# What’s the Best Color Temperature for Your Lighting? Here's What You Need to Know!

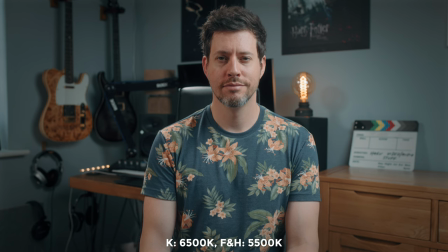(4:00)
Of course you can take this warm look even further by setting the fill and hair light to I don't know 4300 Kelvin for example but just with this I really like the look we've got.
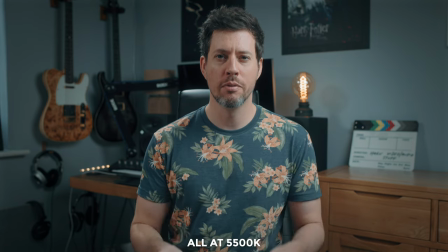(4:11)
Just going back to our original benchmark shot where all the lights are set to 5500 and I wanted to see what would happen if
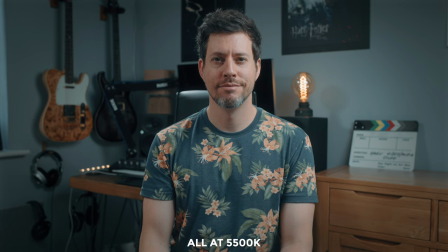(4:19)
I changed all of them to the other extreme colour temperatures and then again do the custom white balance on the camera.
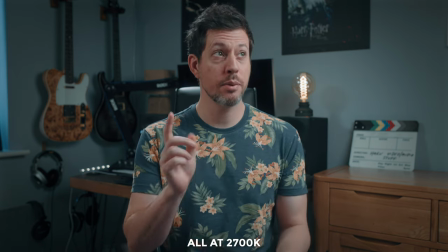(4:26)
So here's 5500 Kelvin and then here I've set all the lights to 2700 super warm and of course I've done the custom white balance.
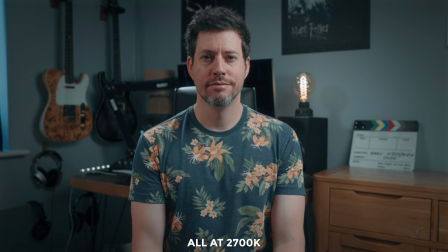(4:35)
I'm going to compare these properly in just a bit but I just wanted to show you what this looks like.
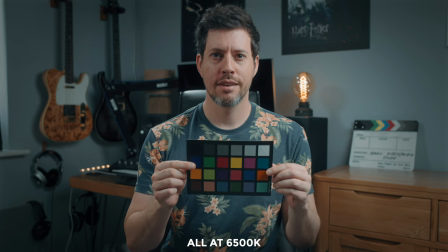(4:40)
And then I did the opposite, I set all the lights to the coolest I could which of course is 6500 Kelvin.
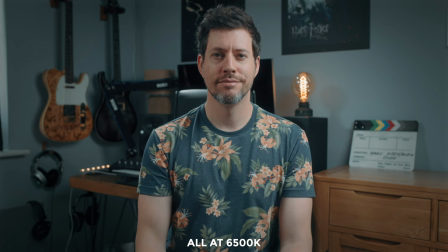(4:46)
These three look fairly similar on the surface but there are noticeable differences when look at them side by side.
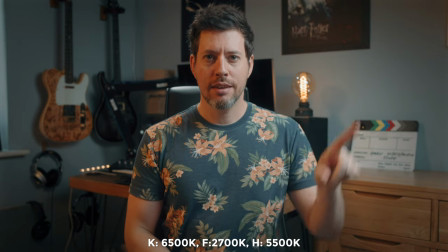(4:51)
Next I wanted to try some more extremes so in this example my key light is set to 6500 kelvin,
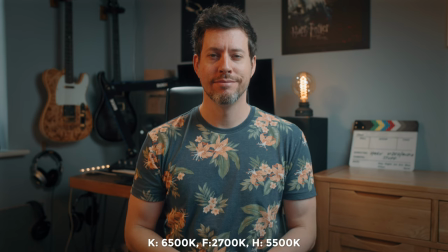(4:58)
my fill light to 2700 and then my hair I've left at 55 and then I flip them around again and set my key light to 2700,
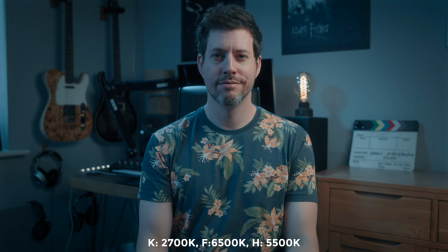(5:07)
my fill light to 6500 and again left my hair light to 55 and of course I have done a custom white balance using our key light as the reference.
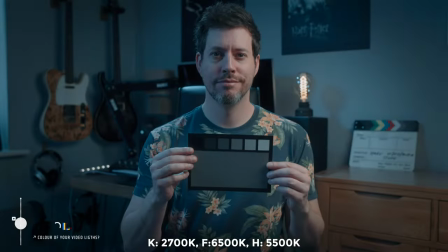(5:18)
So with With these in mind, let's talk about mood. So clearly there can be lots of different moods achieved by mixing and changing our color temperatures,
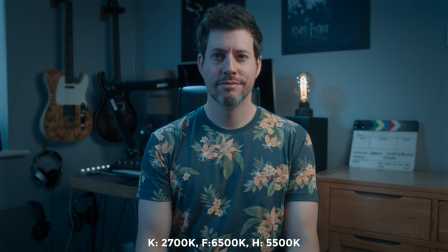(5:26)
and a good place to start is this shot with my key light at 2700 and my fill light at 6500 Kelvin. And whilst this certainly doesn't work for my kind of videos, to me this really does look like day to night.
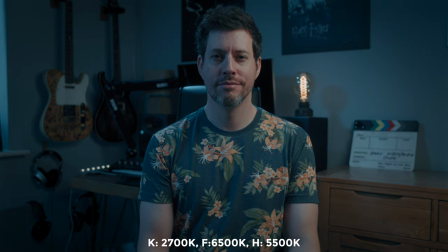(5:39)
Especially when we lower the exposure slightly, it looks like moonlight is spilling in from the window on camera left, and maybe a hallway door is just open with the light spilling through onto the left side of my face,
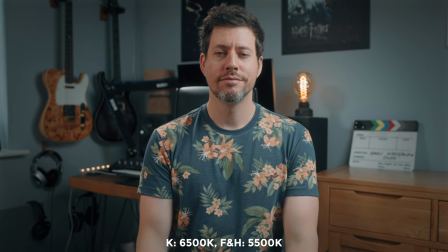(5:50)
really cool. And then we have this shot where my key light was set to a really cool 6500 and the rest of my lights left at a slightly warmer 5500 Kelvin. This has had entirely the opposite effect, if anything it looks like it's summertime,
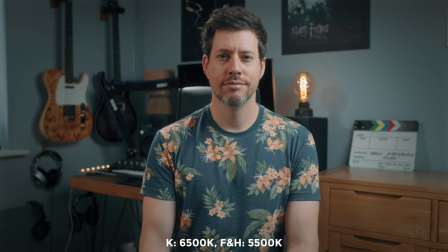(6:05)
which as it happens it is at the time of filming, but my blinds are closed so you shouldn't be able to tell.
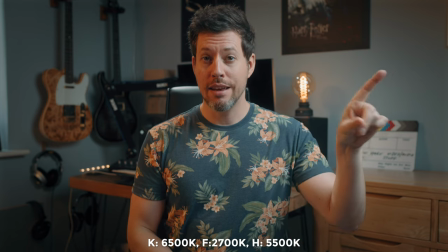(6:10)
Going one step more extreme and we have our key still set to 6500 but our fill set all the way to 2700 Kelvin
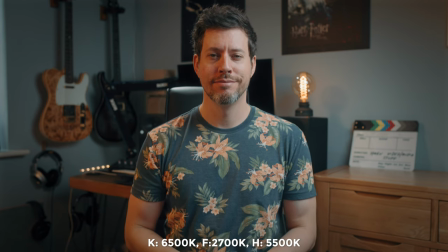(6:18)
and this gives me the impression that maybe I'm sat beside a fireplace if you know the beam angle of my fill light was a little bit lower and I had that kind of flickering you get from a real fireplace but that's the mood that I'm getting from this shot. Next I wanted to see the impact that all of these can have on your background. Let's do it.
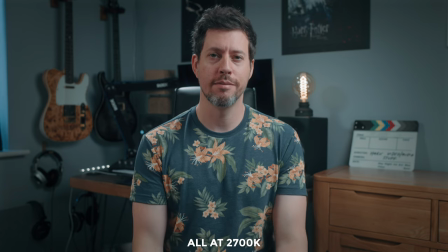(6:36)
A real impact of changing the color of your key light can have is of course the perception of the color temperature of your background lights. I'd say this is less important for YouTube but you know if you're filming something with a bit more narrative perhaps that actually uses practical lights then this is incredibly important.
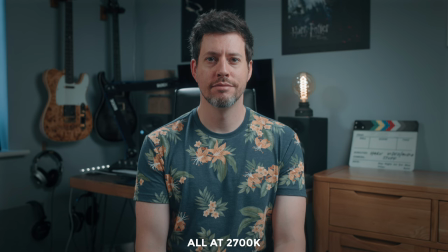(6:53)
We have a really nice example here with all of my lights set to 2700 Kelvin, warm tungsten and keep your eye on my Edison bulb just over my left shoulder. Now in reality that bulb is really really warm but of course in this case it appears way more cool.
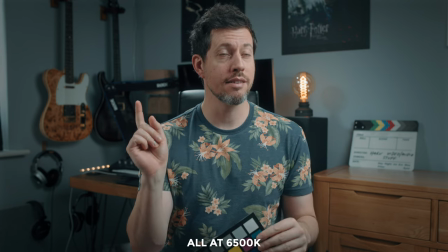(7:09)
Switching to having all of my lights at 6,500 Kelvin, really cool. And you can see the opposite effect, that Edison bulb looks extremely warm.
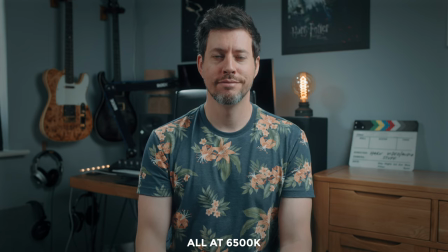(7:18)
And of course, this is actually far closer to how it looks in reality.
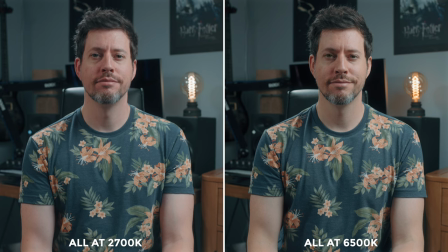(7:22)
And really just to emphasize this, here they are side by side, it's far easier to tell the difference when you can see them next to each other. Big difference. Moving on now to color accuracy. And lately, I've been thinking a lot about CRI and TLCI as kind of accuracy measurements and how just really outdated they are and they're not, they're just not suited to, you know, today's cameras and compared to some of the other measurements that you can find out there like TM30 or SSI for example, they're just not that great.